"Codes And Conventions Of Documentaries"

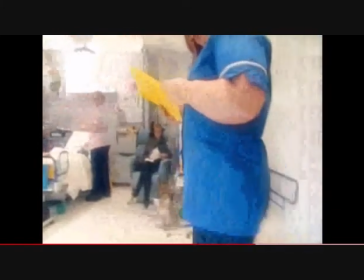(0:08)
Institutional documentary, e.g. Children's Hospital. Key features: setting, celebrity presenter, everyday routine, practices and characters.
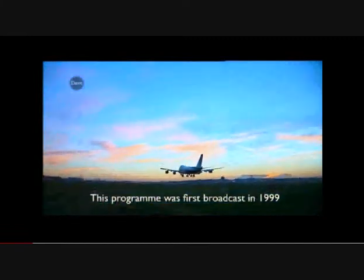(0:19)
Docu-soap, e.g. Airport. Key features: generic hybrid mixing social realism with drama.
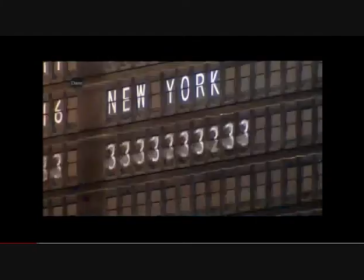(0:24)
They feature everyday settings, typical problems and challenges. Narrative structure uses drama values of suspense, laughter and tears.
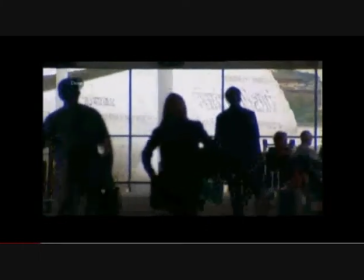(0:31)
Many of the people, characters, featured have gone on to be celebrities. Project documentary, e.g.
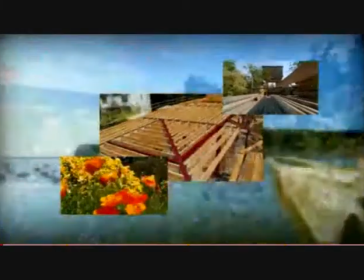(0:38)
Time Team. Grand designs. Generic hybrids, which can be historical, architectural, etc.,
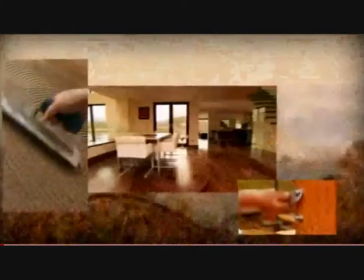(0:43)
usually feature a regular presenter and a cast of characters / experts in their field, as well as technical reconstruction of before after.
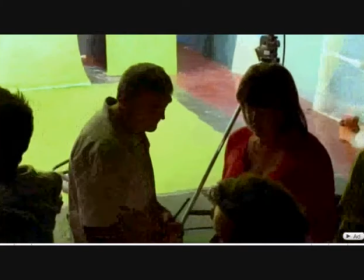(0:53)
Behind the scenes documentary, e.g. Doctor Who Confidential. Key features: acts as and making of.
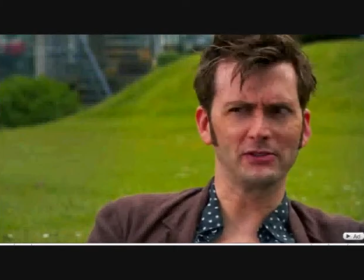(0:59)
Interviews with actors / those personnel involved in a particular programme, film, album, video game.
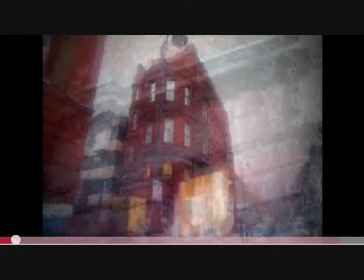(1:09)
It is important for everything on screen in a documentary to look realistic.
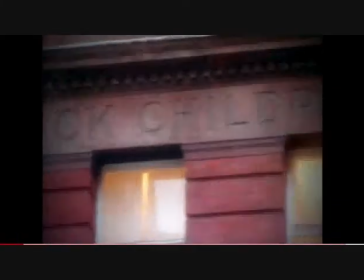(1:13)
This is because a documentary is an attempt to document reality.
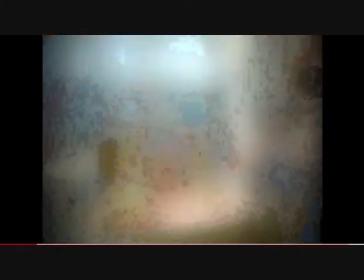(1:20)
Using a real location can be a strong visual aid to the audience, and it also can be used to enhance the value of a report.
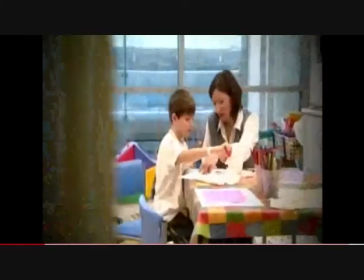(1:27)
Costumes and props can also be a strong visual aid to the audience.
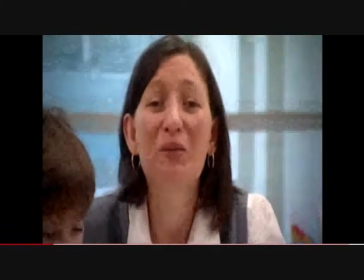(1:30)
For example, if someone is wearing a white coat and a stethoscope, the audience is automatically going to assume that they are a doctor.
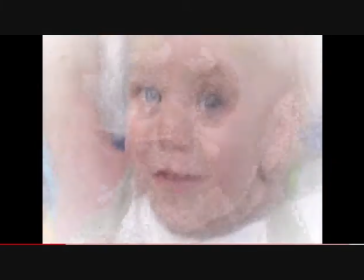(1:38)
The lighting is going to be high key and naturalistic because it wants to look as real as possible to the audience.
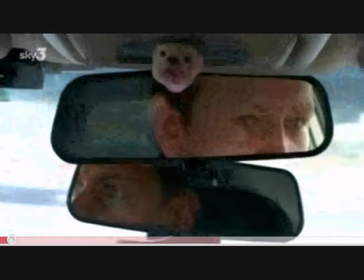(1:45)
In many documentaries, there is a lot of non-diegetic music linking sequences together.
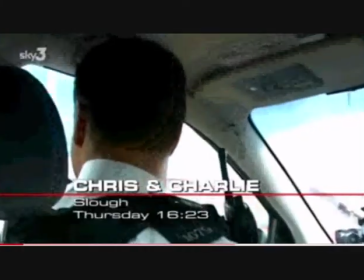(1:51)
The way documentaries anchor and link the presentation together is using a narrator. The narrator is usually someone with a distinct voice who the audience will recognise.
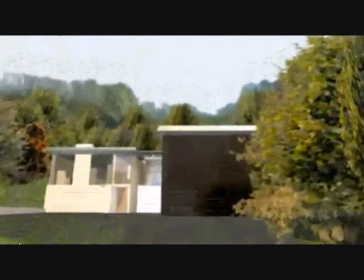(2:05)
Documentaries use a mixture of non-continuity montage sequences and continuity invisible editing techniques.
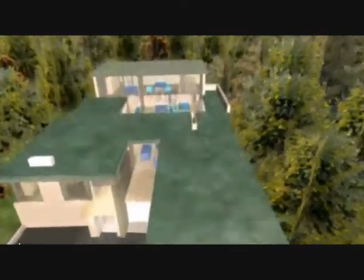(2:14)
They also use reconstructions, open and closed narrative and multi-strand plots.
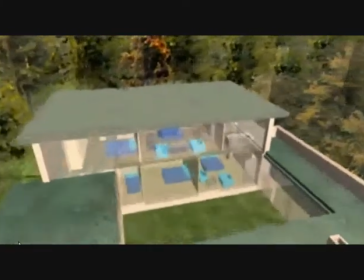(2:18)
The editing therefore is fairly fast-paced and keeps the reader interested with a variety of techniques.
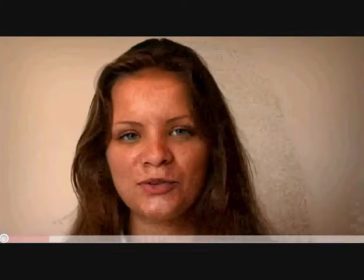(2:25)
In many documentaries, cameras are used to endorse a particular point of view.
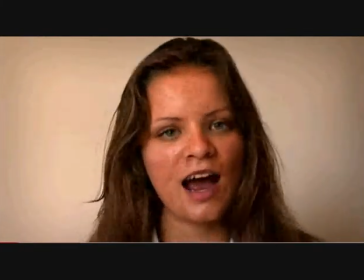(2:30)
They also try to often increase reality by using handheld camera shakes, zooms, pans.
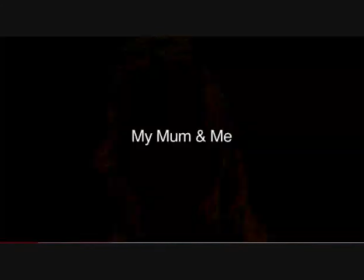(2:38)
They often also use close-ups on people's faces to gather the emotion for the audience.
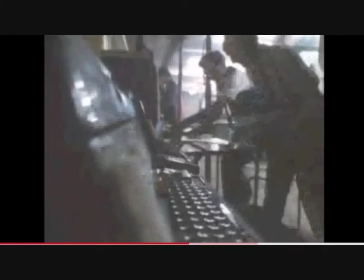(2:45)
Many documentaries use special effects.
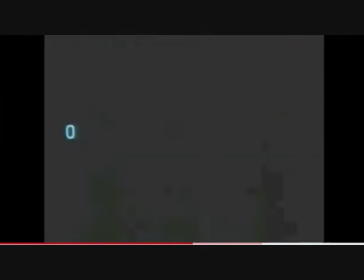(2:47)
Some use it in their title sequences, others use it for reconstructions, which are a strong visual aid to the audience and help them understand better.
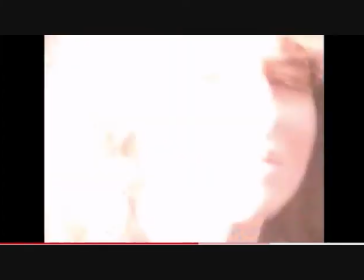(2:55)
Often, in drama documentaries, reconstructions and special effects are used in order to create an accurate representation of a historical event.
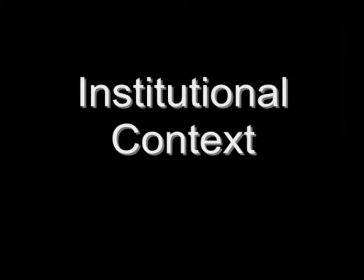(3:04)
There are many different institutions that produce documentaries such as Sky, the BBC and Channel 4. The BBC and Sky are conglomerates, however Channel 4 is an independent company. Although Channel 4 is a smaller company than the BBC or Sky, they are all national channels which distribute their products through TV adverts, their own websites, in magazines and sometimes on the radio.
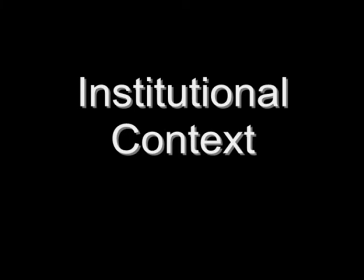(3:23)
The audience consume the documentaries through watching them on TV, through BBC iPlayer, Channel 4D or the Sky website. The BBC and Channel 4 have their own channel on YouTube, which is another way to consume their programmes. However, Sky doesn't have its own channel. The BBC uses synergy by putting teasers on their website to make the audience want to watch them.
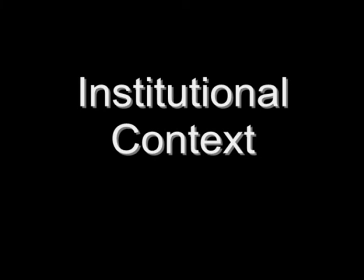(3:42)
They also use synergy by keeping the same house style throughout, for example BBC Radio, BBC iPlayer and BBC Television. Channel 4 and Sky also use teasers on their website to advertise their programmes, and also advertisements on their channels.